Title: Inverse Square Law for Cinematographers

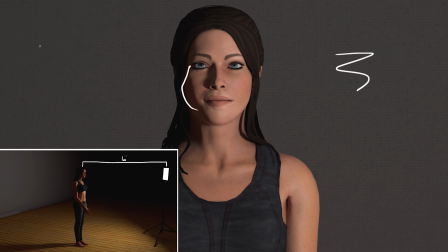4:09 I'm bringing up the background a lot, so if there's something in the background you wanted to see, like a company logo, you could brighten that up.
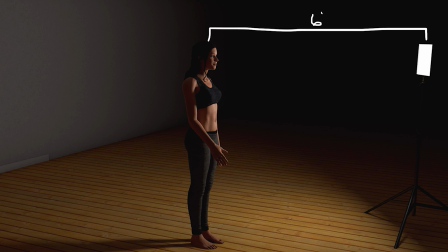4:16 And all I've done here is move that light back a few feet. I have another example here that you can use for more of a narrative or storytelling.
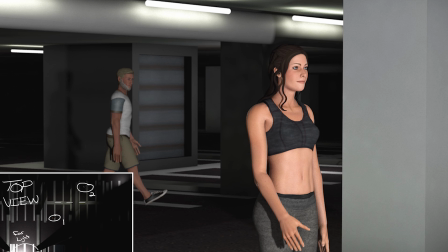4:24 So say we have this woman here who's just walking in the garage. She just got done with a yoga class or something, and we have this character in the back walking. He looks a little suspicious, but he doesn't quite have the menacing feel that we want him to have.
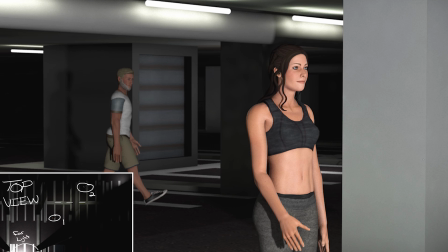4:37 He just looks like another character walking through the scene. Or maybe we want to draw a little more attention to her and kind of not as much attention to him.
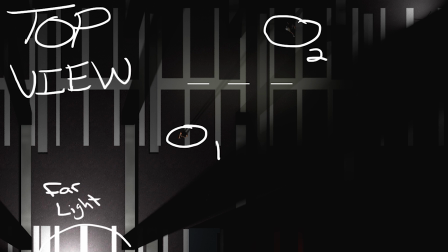4:44 So I have this first light placed really far away, so that's illuminating both of them pretty evenly. Obviously, he's a little darker in the back here,
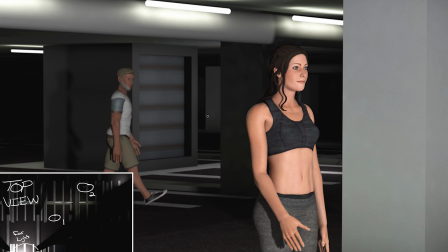4:53 but what we can do to really bring that separation and add the contrast to the scene is we can bring that light really close.
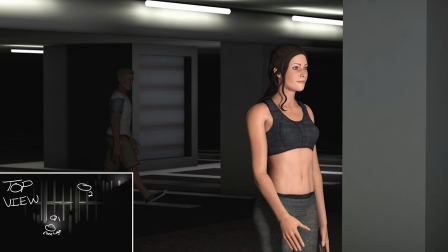5:01 So all I've done again is I've just moved that light that was probably 20 feet away.
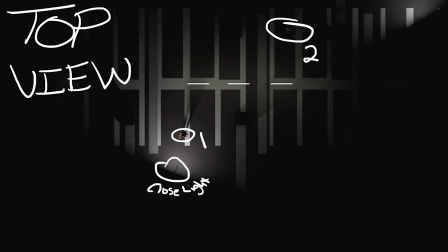5:07 I've moved it right outside of the frame. So she's keeping the same exposure, but he has fallen off into this darkness.
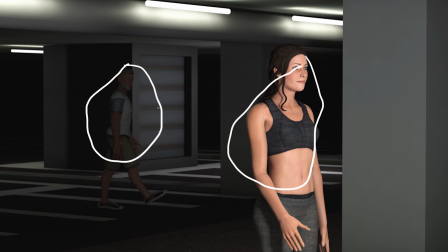5:14 Now he's starting to be a little more creepy, and we're kind of wondering what he's doing back there because he doesn't just look like another subject in the scene.
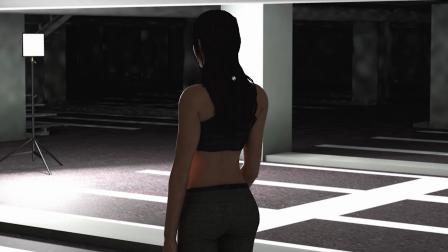5:22 Here's the BTS of this. So this is that first shot where it's brightly lit. Both of them are exposed pretty well. And then here is the BTS of the second shot where the light is right outside the frame.
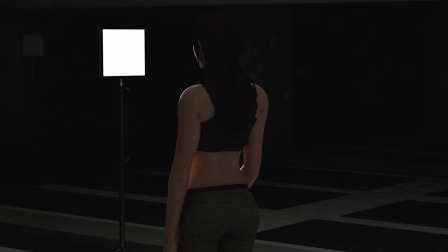5:35 You can't see any of the parking garage. And that's what's giving us this really contrasted look.
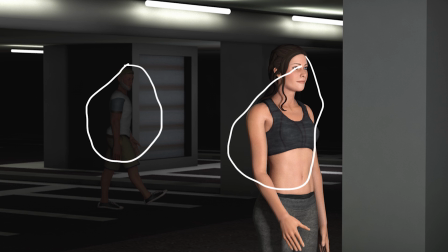5:42 The last way I'm going to talk about using the inverse square law is for when you're lighting products.
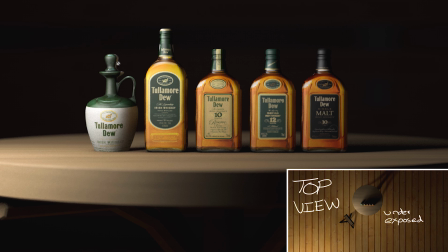5:47 Now, you can see here I have these whiskey bottles all lit up, and I really like how this shot looks. Maybe the client doesn't, or maybe they want a little bit more light on this last bottle right here. So one way we can do that is to change the exposure or brighten up the light to give that last bottle some brightness.
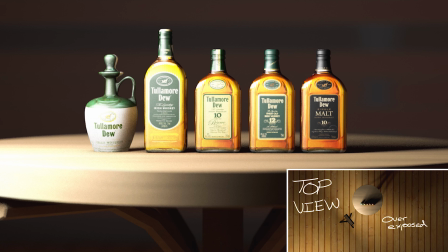6:07 So here's what happens when I open up the exposure or I brighten up that light. We are getting really nice exposure over here. We're also brightening up the background a little bit. All around, we're lightening up a little bit under this table, but now this bottle here, and even the table, is starting to be overexposed and blown out.
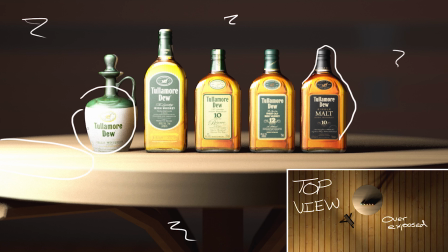6:25 Now, I haven't moved the light from that first one. All I've done is brighten up the intensity. Now, if I keep this intensity and I move the light farther away, we can get something that looks like this.
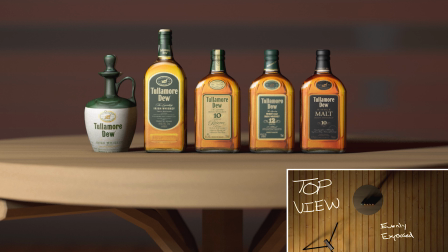6:38 This is a really nice, clean shot, pretty much the same exposure from both sides.
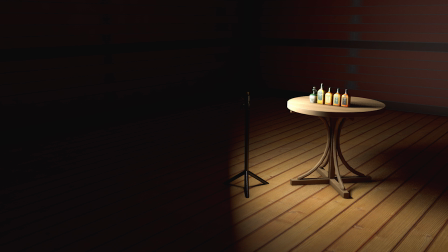6:43 And all I've done is move that light back a few feet.
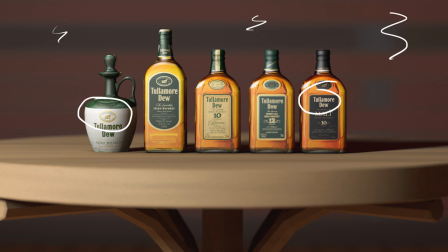6:47 I'm getting a little more exposure on the background and again under the table, but nothing is overexposed and everything is exposed properly.
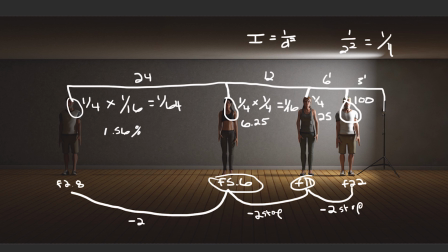6:55 That's all I have for you guys today. If you have any questions on the inverse square law or anything else you want me to cover, leave a comment below.
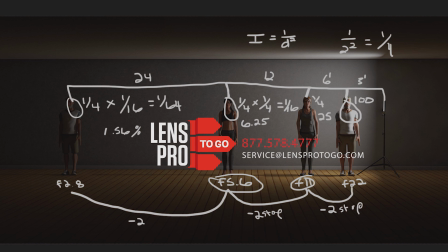7:02 And also don't forget to subscribe and like and stay tuned for more videos like this to come. Thanks for watching.